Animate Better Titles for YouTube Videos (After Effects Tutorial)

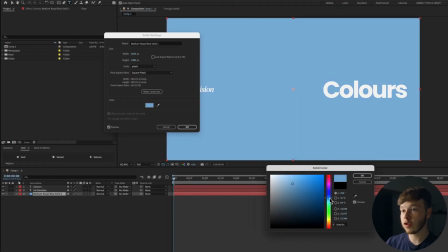[4:05]
So I'm going to hit Shift Command Y, which is going to bring up my solid settings, and then I can change the color of my background.
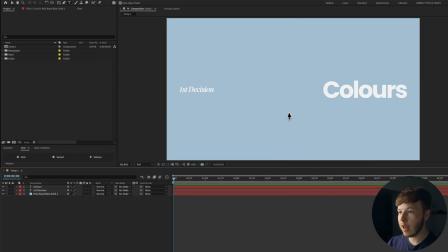[4:11]
I personally love blue, so I'm just going to pick a nice light blue desaturated color. I really like this color. Now we have our main colors. We have this white, which is a slight off-white. It's just F3. I like it a little bit more than white.
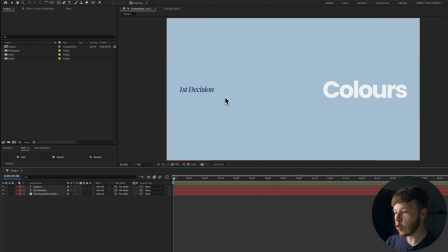[4:26]
You can also go in and change the color of maybe your subtitle just to make it a little bit less distracting, like a darker shade of the color that you're using for your background. I like to keep it as simple as possible, so I'm just going to keep it to the two colors for now, especially because we have already created some hierarchy in the font choice.
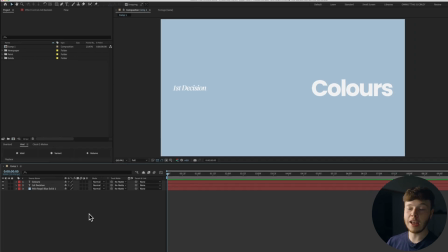[4:43]
So you can see this is way bolder than this one, and then also the scale. My rule of thumb for the animation itself is to keep it pretty simple. You don't want your animation to be distracting from the viewer when you have these title cards, because that defeats the whole purpose of them. I tend to only do position animations, it just works well, quick attention grabbing, and not too flashy. In certain instances where the font has allowed it, I've used a stroke reveal. You can do whatever you want, but keep it pretty simple.
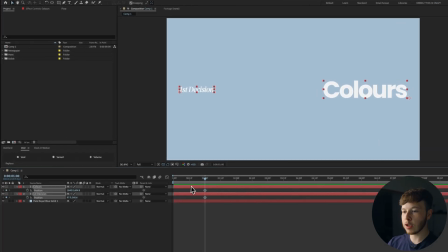[5:10]
Make sure that it's legible for the people reading it. In this case, I'm just gonna select my two layers, hit P, go about 1 second forward, keyframe it, go back, and then just drag it down a little bit, and then go forward to, let's say, about 4 seconds, keyframe it again, and then at 5 seconds,
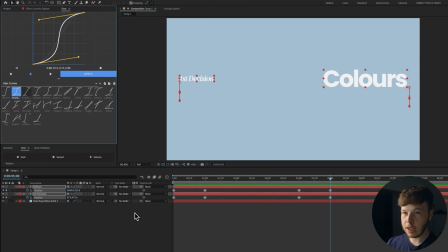[5:28]
drag it up, select all our keyframes, and you can either use flow, which, you know, I'm a big proponent of sexy speed.
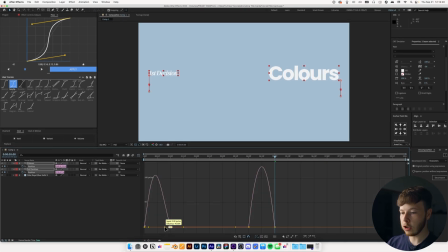[5:35]
Otherwise, you can hit F9, open up your speed graph, and you can manually change these to give it some nice easing. We don't like linear keyframes, so don't do that. Another thing I typically like to do with the animations is to offset it a little bit.
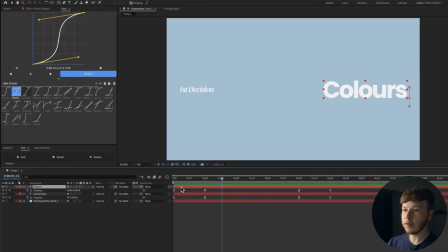[5:50]
I'll typically have the first word, so going from left to right, because that's the way we read, I'll have first decision come in first, and then colors come in secondly. So it looks kind of like this. I'm gonna trim it just a little bit, and I'm also gonna trim it at the end. It's just a little thing I like to do.
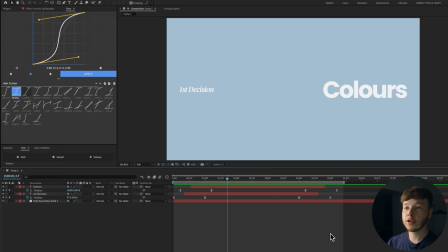[6:06]
So far, we have a super simple animation, a very clean layout, good choice of fonts, and that's the base of creating good title cards. There's of course a little bit more we can do to this. That is where I have the most fun, and that is in texturing and then the sauce at the end, but we'll hold off on that for just a minute.
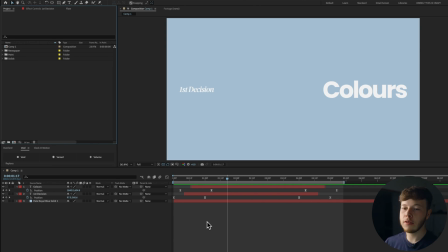[6:25]
There's a couple different ways you can animate textures, and it really depends on what you have available. I'm gonna show you the three ways that I'll typically animate a texture so that you have all the tools necessary in your toolbox.
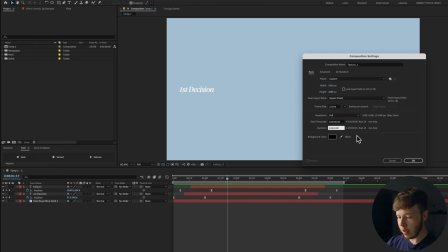[6:37]
I'm gonna start out by creating a new composition by hitting Command N. I'm just gonna keep it at 1920 by 1080, same exact settings,
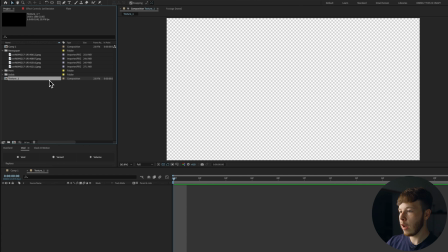[6:43]
but instead of having it a 10 second, I'm just gonna make it a 1 second composition. This first technique is especially useful if you have multiple different sources. So like this case, I have a newspaper looking texture.
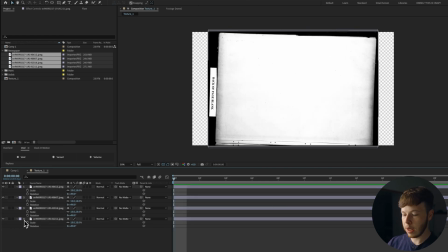[6:55]
I'm gonna take them all in and I'm gonna rotate them about 90 degrees and then scale them down a bunch.
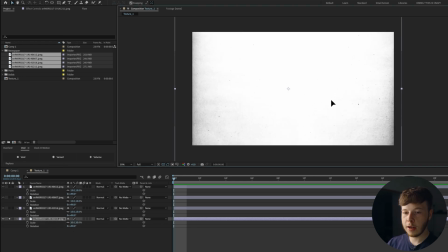[7:01]
I'm just gonna solo one for now and start by positioning it. Again, this technique is mainly if you have a sequence of textures that are all the same but slightly different. Like this case, they're all the same texture essentially, but they just have slight variances in them. Now that all our textures are in place, I'll go forward to 6 frames because we have 4,
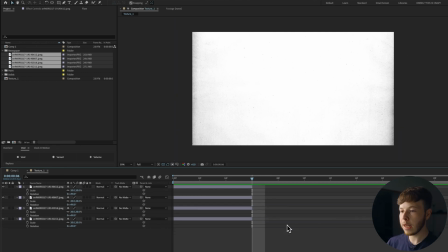[7:24]
we have 24 frames, so that's just how math works. So at my playhead at 6 frames, I'm gonna hit Shift Command D, which is gonna split all the layers at the playhead.
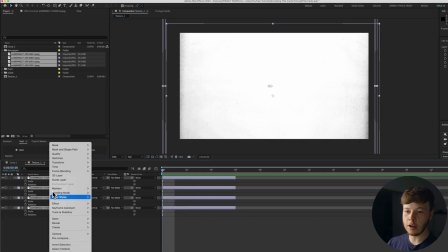[7:33]
Hit Delete, Command A to select all my layers, right click on one of the layers, go to Keyframe Assistant and Sequence Layers.
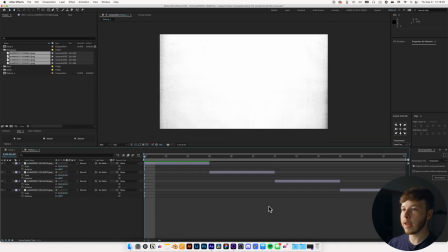[7:41]
And that's just gonna place our layers one by one. So if we play it back, we have this looping texture with 4 different images. This is the only one where it's helpful to pre-comp it because we're gonna have to add time remapping to loop it.
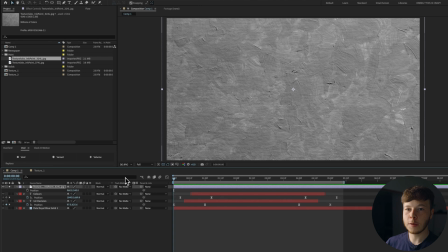[7:51]
The other ones you can just make in your composition. So if I take my first paint texture and just put it at the very top and solo it, I'm gonna hit P, Shift R and Shift S to bring on my position, scale and rotation.
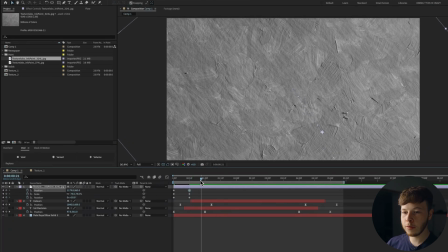[8:04]
At the very beginning of my composition, I'm gonna keyframe all of them, go forward 12 frames, rotate it, scale it up, and you can move it around a little bit.